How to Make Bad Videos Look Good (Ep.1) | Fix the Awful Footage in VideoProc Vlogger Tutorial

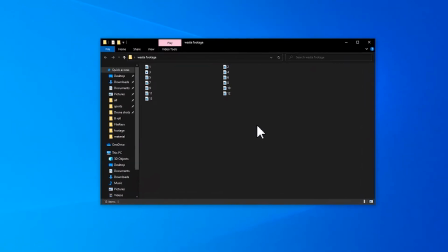0:00 Have you ever come across such a situation that as you organize the video footage you shoot,
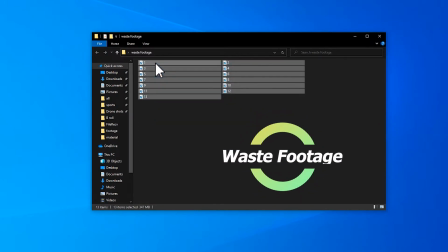0:05 you find a lot of wasted footage, and then you delete files as fast as you can?
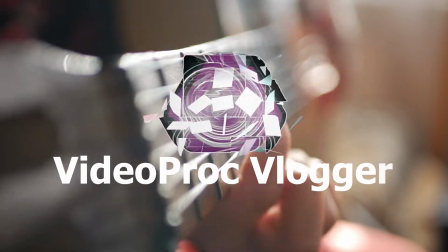0:13 Welcome to official channel of Videoprop Vlogger, this is Carol. After watching today's video,
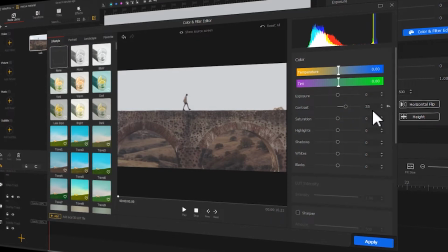0:19 I'm sure you will develop a brand new understanding of how to make the most out of the useless or wasted video clips.
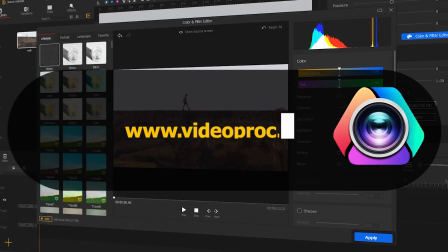0:27 Well, now download the software through the link we put in the description box down below, and let's dive into today's video.
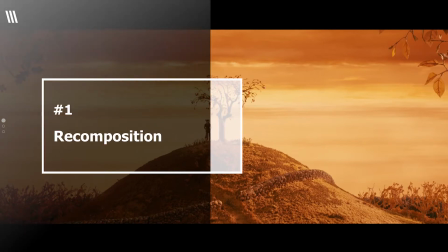0:37 For me, image composition is something truly essential to your great footage,
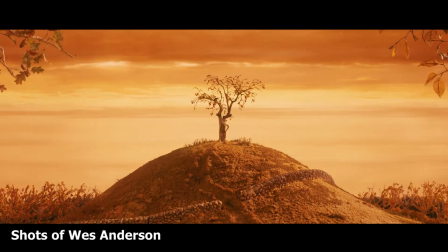0:43 and this is evident in the work of director Wes Anderson.
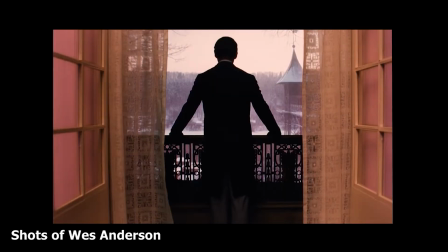0:47 He presents with his brilliant composition to the audience a superb visual face,
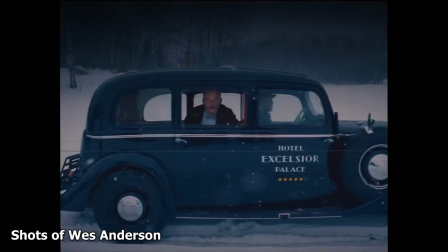0:53 though in most cases we lack of skills and gears in the daily video
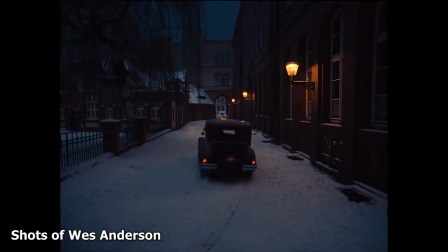0:58 editing we still can use some ideas from his work one case at point
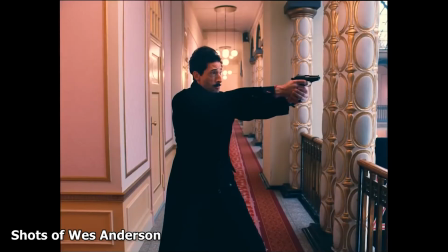1:04 is to put a subject in the center of the picture while composing open
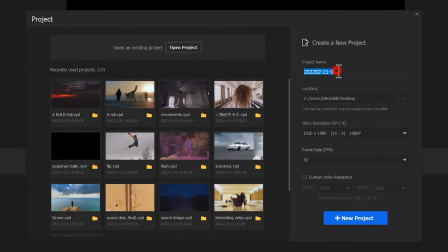1:09 the software create a new project import
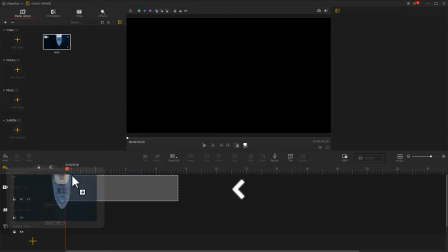1:15 a video and drag it to the video track play to preview you
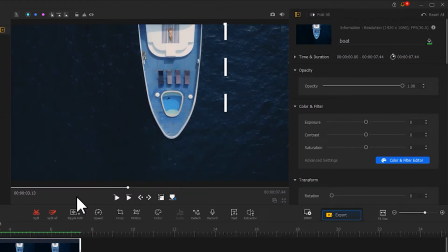1:27 We can clearly see that the main subject of the whole picture is supposed to be the boat,
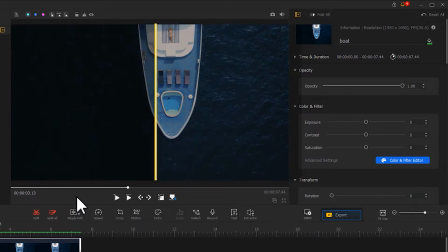1:32 yet whose position is too far to the right, and also tilted.
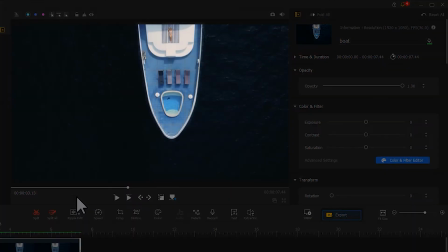1:37 In addition to that, the objects on the boat show a sense of symmetry. Thus, we can actually recreate the footage by working with these features.
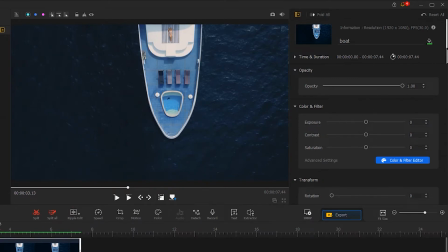1:47 First of all, come to the inspector on the right hand. Scroll down and find the transform area. Adjust the rotation value to 1 here to make the shape look straight and square. Then, find Show Ruler in the preview window. Click on it.
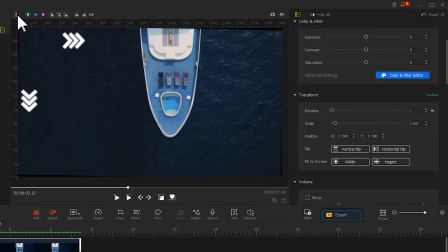2:06 The pixel height and width will be displayed along the left and top sides of the canvas. This will help us find the center of the screen quickly. Then, select Add Vertical Guide.
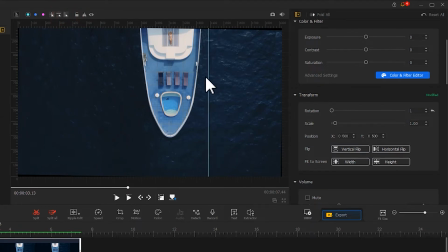2:19 Move the mouse approximately to the center of the screen. The software will then automatically set a ruler line to the center. Then find Show or Hide Layout Rectangle, click on it, and by moving the slider in the Transform area,
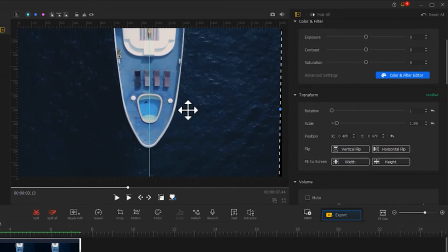2:35 adjust the size and position of the overall image until these objects are symmetrical and the bolt stays in the center of the screen.
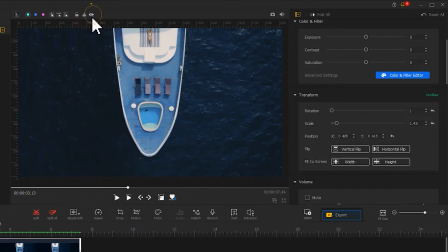2:54 That's it. Finally, click on the eye icon at top of the preview window to
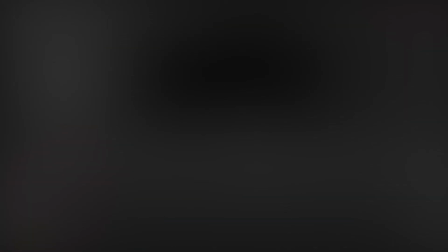3:00 hide a ruler line let's take a look at before and after
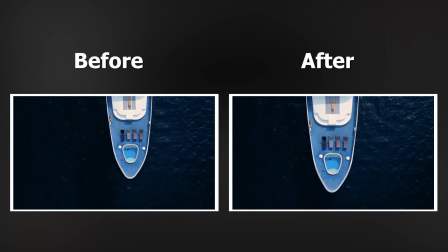3:08 it is better now through
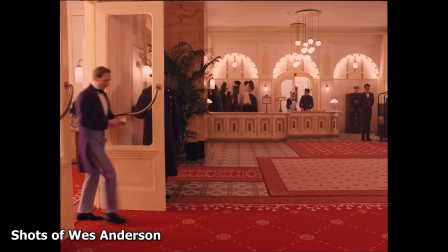3:16 the image composition and warm tones with high saturation in west anderson's films we can feel the strong stylistic
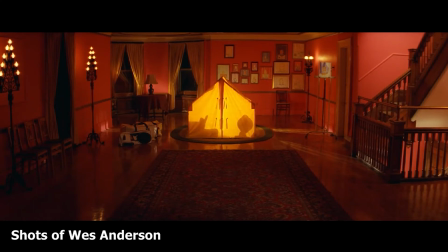3:24 deflation that brings a profound impressions to the audience so why not try to create a style for your own wasted footage
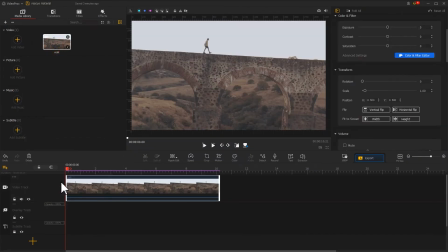3:32 For example, in this video, let me adjust the composition of the image first. This is the foundation of the whole editing project.
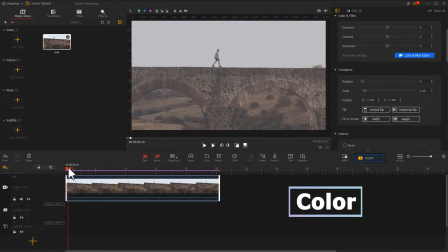3:50 Then, I'll work with the color to create a vintage cinematic feel. Find the color icon on the toolbar.
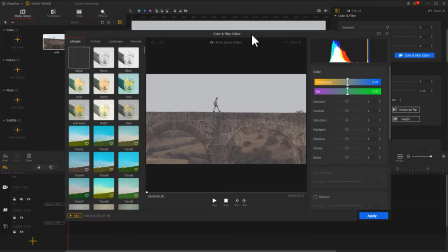3:57 Click on it to enter the color editor.
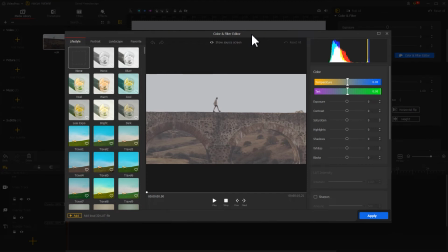4:00 Since I want to create a vintage look in the work, so I'll focus on contrast and saturation in the inspector on the right to make the overall tone more intensive and stronger.
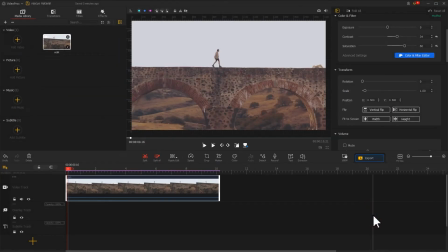4:17 Click Apply after adjusting. In addition to color mixing, we can also add some text to make the style more obvious. Click on Titles at the top left, in which you can find the number of presets to work with.
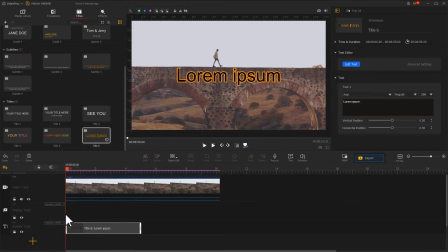4:32 Click and drag a preset you prefer to the subtitle track. Use a mouse to adjust the length in line with the video.
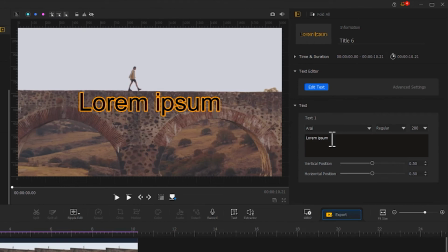4:40 Then, go to Inspector on the upper right to add the text content, font, and size. Drag a slider to adjust its position.
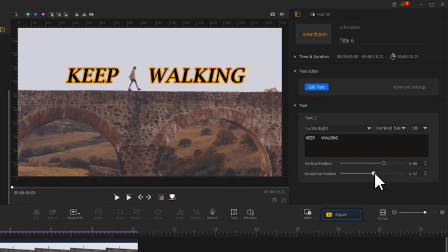5:01 Finally, we also need to adjust the color of the font to match a red-brown tone of the image.
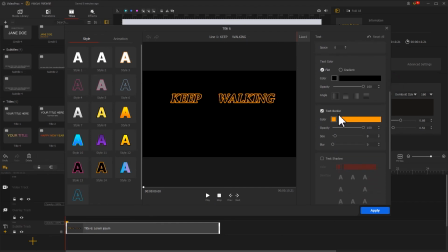5:07 Click Add Text. Uncheck the text border here. Then, click on the little box here.
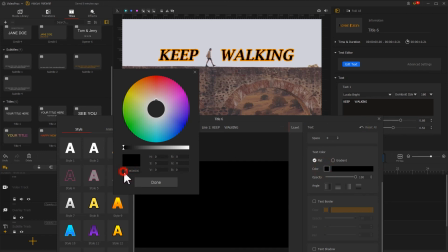5:14 Use a color pen to select the main color of the image. Apply the adjustment.
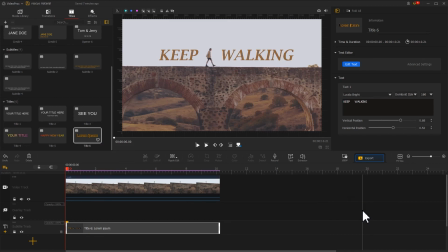5:24 This completes the whole process of style building of the whole image. Let's take a look at before and after the image after editing.
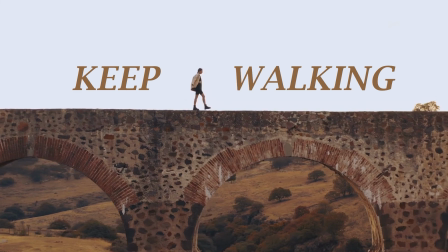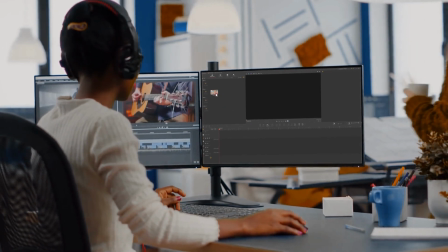5:39 Alright, this is the end of today's video and I hope it will be useful for you to learn about how to deal with waste clips.
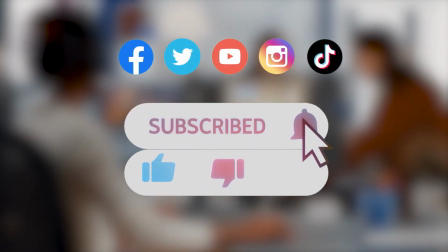5:47 Don't forget to click the subscribe button to subscribe channel if you haven't yet. We will see you soon in our next tips tutorial.
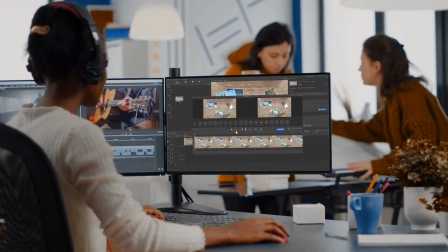5:55 Hope you enjoy. Bye-bye.